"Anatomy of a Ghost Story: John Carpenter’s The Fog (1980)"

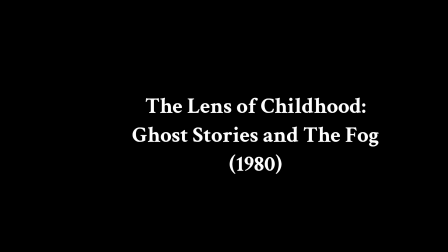John Carpenter's The Fog contains one of the great opening scenes in horror film history. And one of the reasons that the scene is so powerful is that it effectively captures a sense of childlike imagination and wonder. One of the precursors or forerunners to this scene is the opening scene of The Night of the Hunter, 1955,
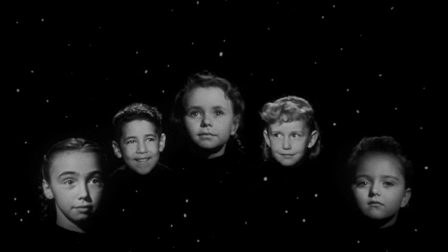in which Lillian Gish's character tells a story to a group of children against a starry backdrop, and their disembodied heads float against the stars as they listen to details of the story.
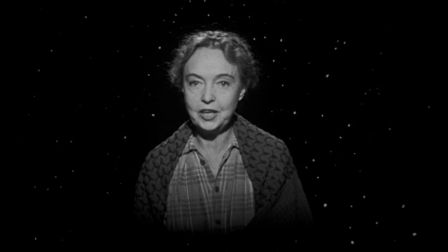This really captures that kind of out-of-body experience of being a child and hearing a great story.
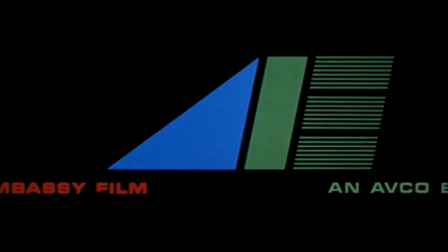Now, John Carpenter's The Fog will capture this same mood, but in a way that's much more subtle and more creative.
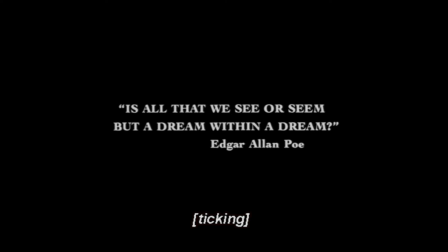He's going to set this story in an actual realistic location. We're around a campfire. But we're going to seem to exist beyond the campfire because of the way that the creative way in which it's shot and edited.
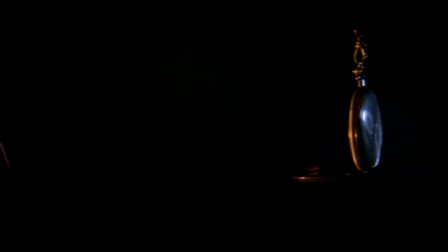The first detail that we're going to emphasize in the shot is a pocket watch. We're very oriented as far as time is concerned.
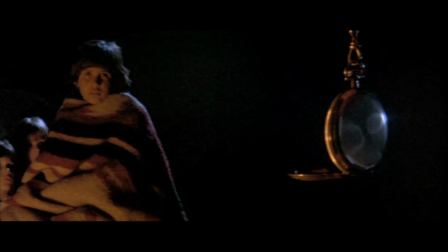It's 1155. That's important to the story. But space is a little more ambiguous.
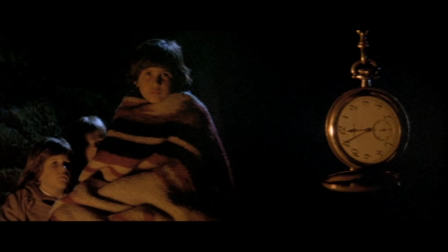When the camera starts to turn to the left, these characters seem to kind of swim into the frame because it's so dark.
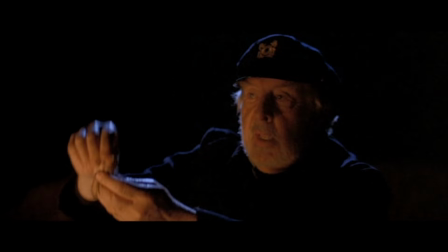The lighting is so dark. And then a disembodied hand will come in to close that pocket watch before a cut introduces the storyteller.
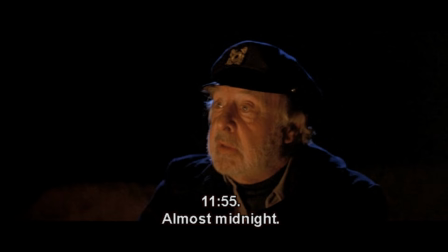We still don't know where we are. Everything is lit very low and we've got these kind of close shots. We don't know where we are in relation to the other characters. That's about to change here when we get it. We're going to get a cut to a wider shot. But this scene is going to kind of vacillate between giving us information and withholding information. Here we get this first shot where we've got the children in the left pocket of the screen. We've got the fire in the middle and the back right pocket.
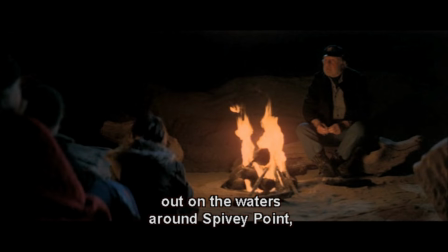We've got the storyteller. Now notice in a second, he's going to say suddenly out of the night, the fog rolled in.
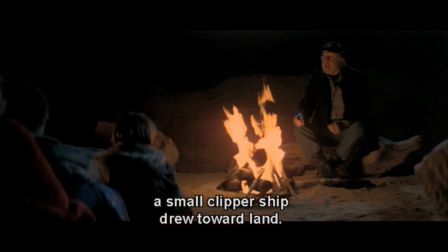When he says suddenly. We're going to get this dramatic crash zoom. Not a smooth zoom, but a jagged zoom. It's very jarring. So we got boom right there. That is the children internalizing that detail.
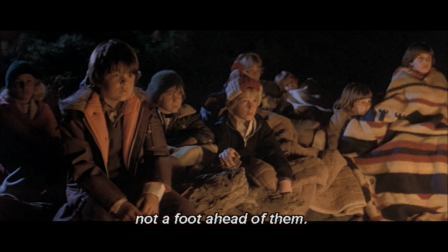When he says suddenly, that's how the children hear suddenly.
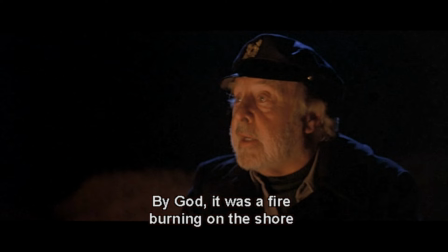We're having kind of a visual representation of the psychological experience of being a child listening to a great story like this. Now we've noticed here most of these shots are going to be the campfire is what's lighting the the scene from below, this kind of flickering light and everything around it is dark.
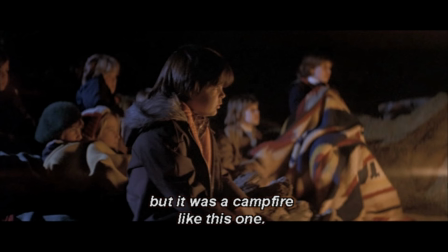We're about to get a cut to the side. We've got the side cut of one of these children in particular.
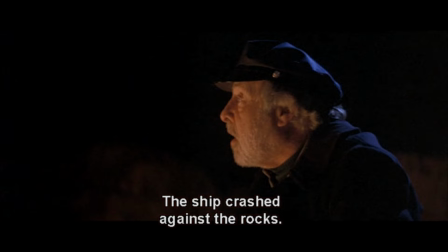This is Stevie Wayne's son. So we've got the shot from the side of him and then we've got a matching shot from the side of John Houseman.
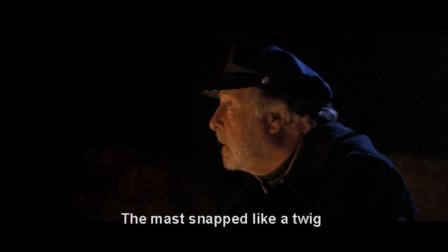This means that we're prioritizing this child now in the story. We're going to cut back to him to see him again. So this is kind of a solipsistic technique. This kind of captures that sense of being a child and forgetting where you are
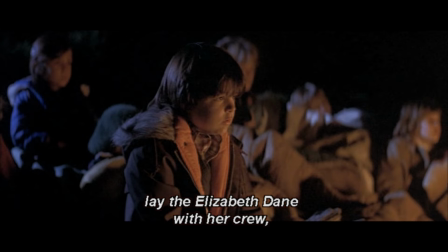and forgetting about the people around you as you listen to a great story.
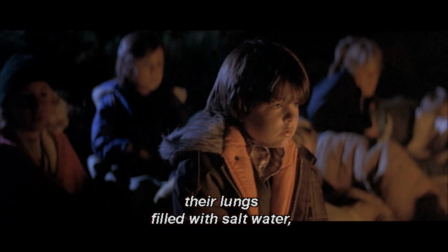So here are the cameras. Notice the characters around him are blurred out as the camera kind of slowly revolves around him.
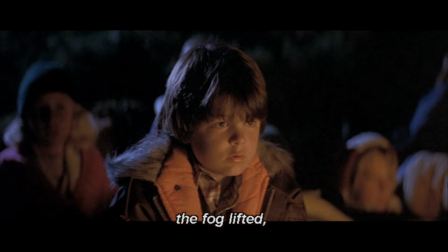He's forgotten about everybody else around him as being sucked completely into the story. Not because the other characters aren't important. Those other children will come into the frame again in a moment.
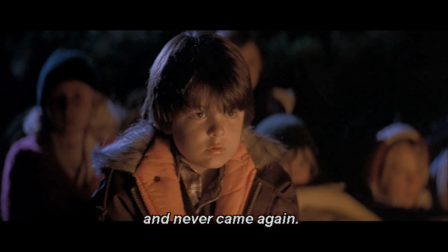But right now, he's giving us that temporary experience of being one of those children and forgetting completely about the other children around you.
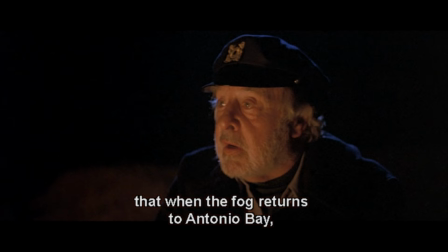Now, we've got a shot of John Houseman again, and he's about to say, tell us a detail about the campfire. That's very important. So these ghosts are going to come back to try to find a campfire and seek revenge on the people who made this campfire that led them astray and caused the crash years ago.
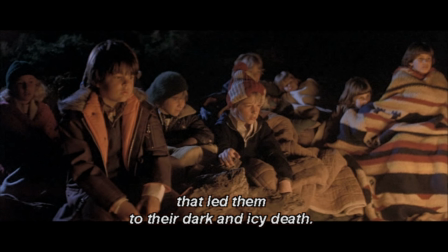When he says search for the campfire, we get, boom, a reaction shot to that.
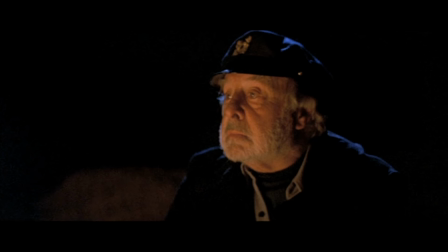emphasizing the vulnerability of all these children who realize they're sitting around a campfire, right? So suddenly they seem vulnerable based on the details in the story. And then as the clock strikes 12, the camera's going to move up.
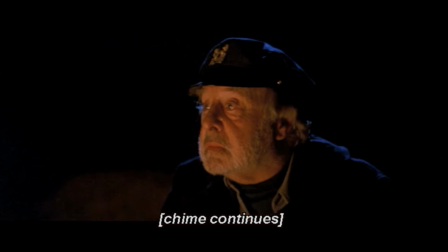And because the lighting is so low, John Houseman's character is going to seem to sink out of the frame when the camera goes up. So he just kind of seems to sink into another world as we drift up.
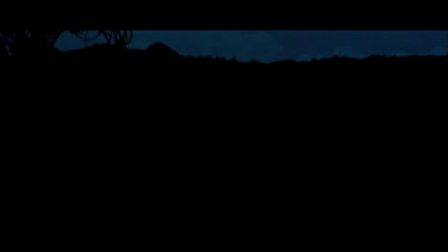So this whole time we've been very anchored in time. We know we started at 1155 and we ended at midnight, but we don't really always know where we are spatially.